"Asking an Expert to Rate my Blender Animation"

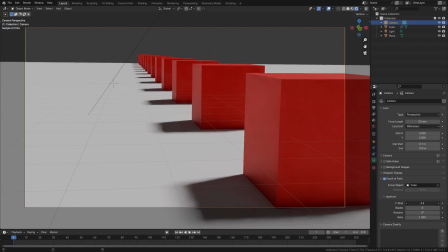(7:53)
In Blender, however, we're able to use an insanely large or small depth of field, commonly called f-stops and although i recently learned that getting the right depth of field comes down to using the right skill in your blender scenes polyfjord has something else to say it's interesting how we when you're doing the aperture in blender i was always under depression that you have to really specifically match the exact aperture and you have to match the
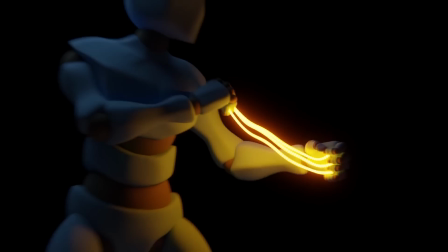(8:17)
sensor size and you have to be very strict about it but to a certain degree the blurry aspect of a render is kind of artistic actually i just don't think you need to be exactly precise i think you can just eyeball it and it will look great. The only time I really tried to be strict on scale was when I made the mechanical creature kit, my asset pack. It was a challenge to try and be strict about it when I hadn't really done it before, because then you really feel the aperture limitations in Blender. In my case, I already made the scene using proper skill, so using real-world f-stop values is probably possible.
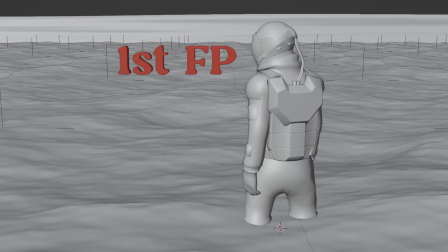(8:46)
In the beginning of this shot, I want the focal point for the depth of field to continuously be the character, because we want to highlight the character.
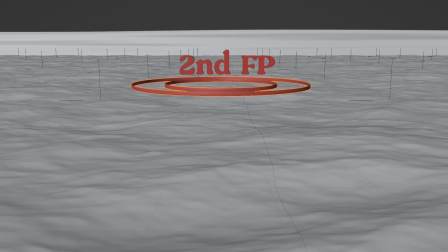(8:53)
And once the camera flies in front of our character, I think it's cool to shift the depth of field point or the focal point further out, basically emphasizing the wave in the distance.
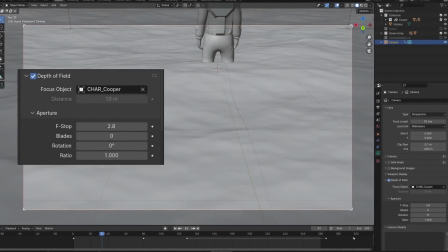(9:02)
But if we use Blender's focus object target, you'll notice we can't switch it later on.
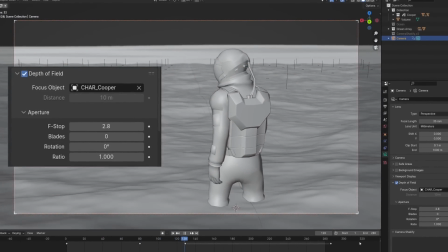(9:07)
There's no way to animate this.
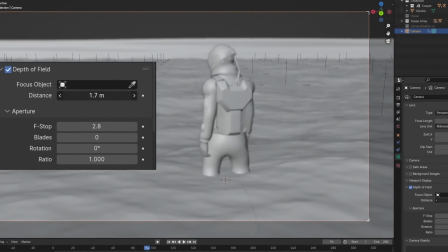(9:08)
We could, however, animate this distance value below it, but it's tedious, unintuitive, and generally just not a great tool to use.
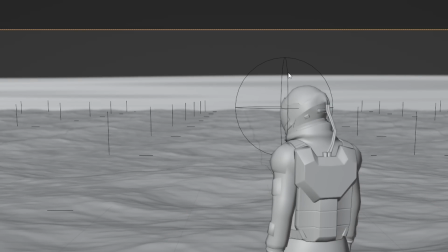(9:17)
So instead, I want to use an empty and use that as the depth of field target. Now it's just a matter of animating the position of this empty, which is really quite simple.
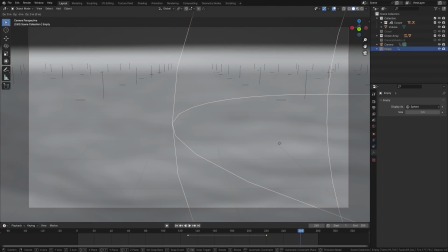(9:25)
It just needs to stay in the same place until the camera is almost past our character and then it just shoots forwards a bunch.
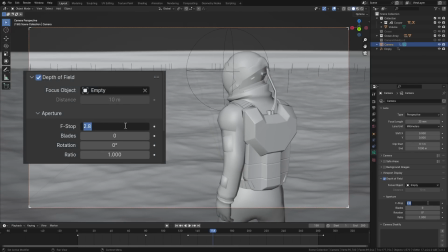(9:32)
With that done, we can set our f-stop to a nice low value like for example 1.7,
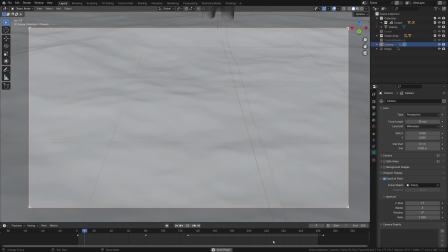(9:37)
which would still technically be possible with an actual camera and create this nice depth of field effect for the shot.
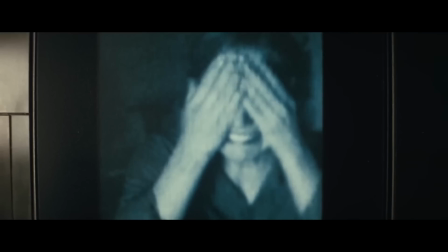(9:43)
So as I mentioned before, Interstellar was shot on an anamorphic lens, just like tons of other movies.
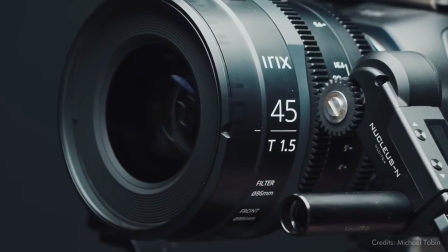(9:49)
Now, just like me, you might not be familiar with what an anamorphic lens is. I'm actually still unsure as to how it works.
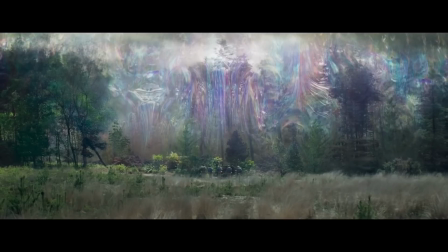(9:56)
But from what I do understand, though,
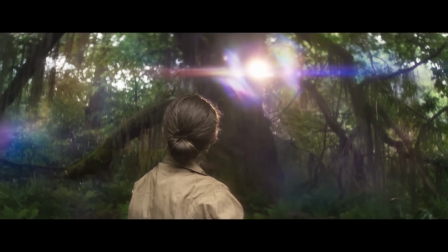(9:58)
an anamorphic lens creates a wider image common in cinematic productions with a shallower depth of field and things like stretched bokeh. It also results in the typical movie aspect ratio with those famous black bars and is used to add that dramatic depth and dimension often seen in movies.
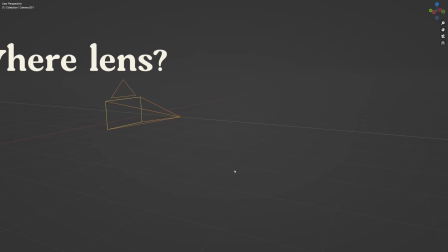(10:14)
In Blender, however, we don't really have a lens, so creating these effects requires some additional steps. The first one is to work with a resolution that movies commonly use.
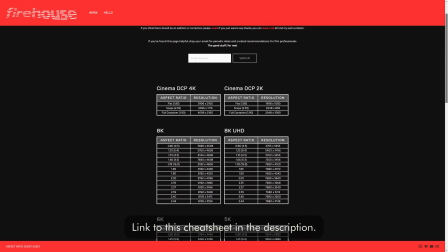(10:24)
I found a handy list of common formats and for this project I'll be working with the Cinema DCP2K Scope format.
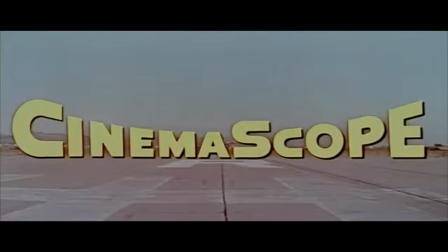(10:31)
I use Scope because this is the aspect ratio that anamorphic lenses output.
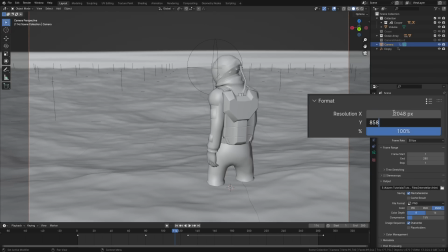(10:35)
So let's set our resolution in Blender to 2048 to 858 and that should be a good start,
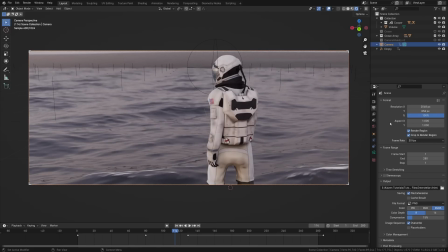(10:40)
but it won't create the stretched white look of an anamorphic lens.
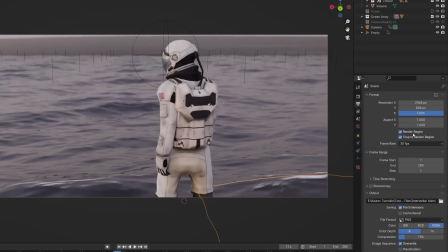(10:45)
To do that, we need to do something kind of weird because we need to set the aspect Y here to 2.
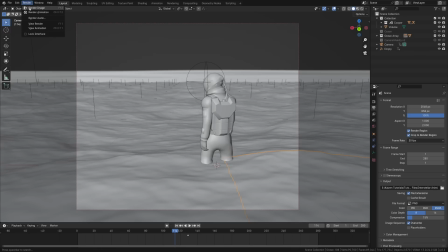(10:50)
This will turn your camera in the viewport to somewhat of a square. And if you then render, it doesn't look like a square at all, but instead it's just all squashed down.
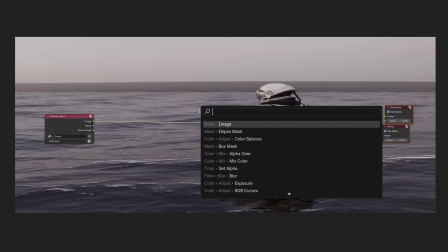(10:59)
So to now compensate this squash, we can go into compositing, add a scale node and scale the image by 2 on the Y-axis.
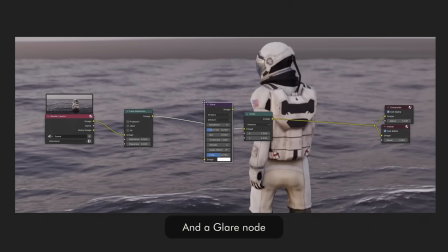(11:06)
Let's also add in a lens distortion node here and add in some minimal distortion and dispersion.
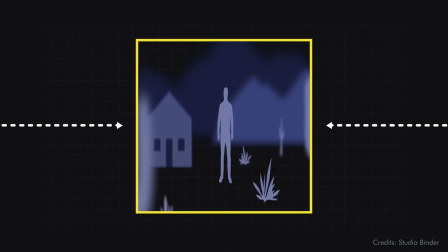(11:12)
Now this will generate the anamorphic look, compressing more pixels vertically on the camera and then scaling those back up to fit the shot,
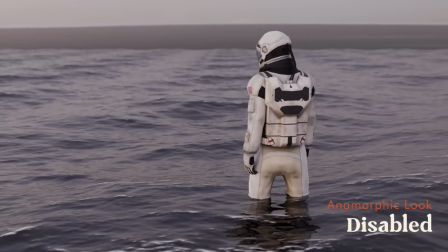(11:18)
making the shot immediately look that much more cinematic. For comparison, here's the same frame but without an anamorphic lens setup. So our camera is now all set up, but before we show this to Polyfjord, there's still a few more things we can do to make the project all the more cinematic.
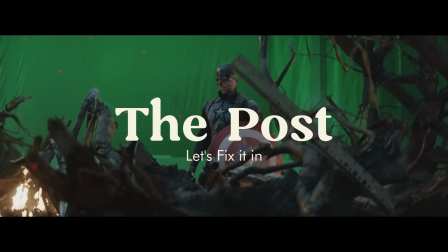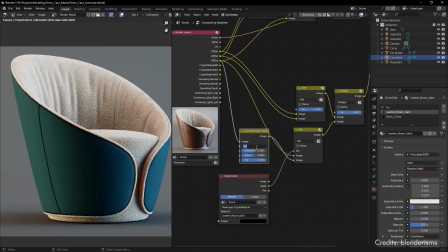(11:39)
You can do incredibly intricate things using compositing and if you want to you can spend hours tweaking your shots just like is done for movies.
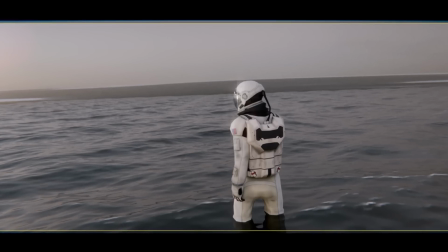(11:46)
However even with some basic changes we can already add so much to our images.
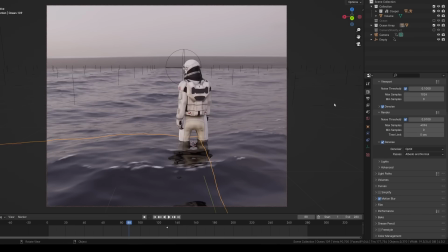(11:51)
The first thing we're going to add is pretty simple and comes down to using the proper color management.
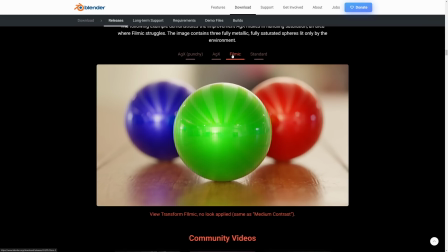(11:56)
Blender 4.0 just introduced the AGX view transform as the replacement for the older filmic look.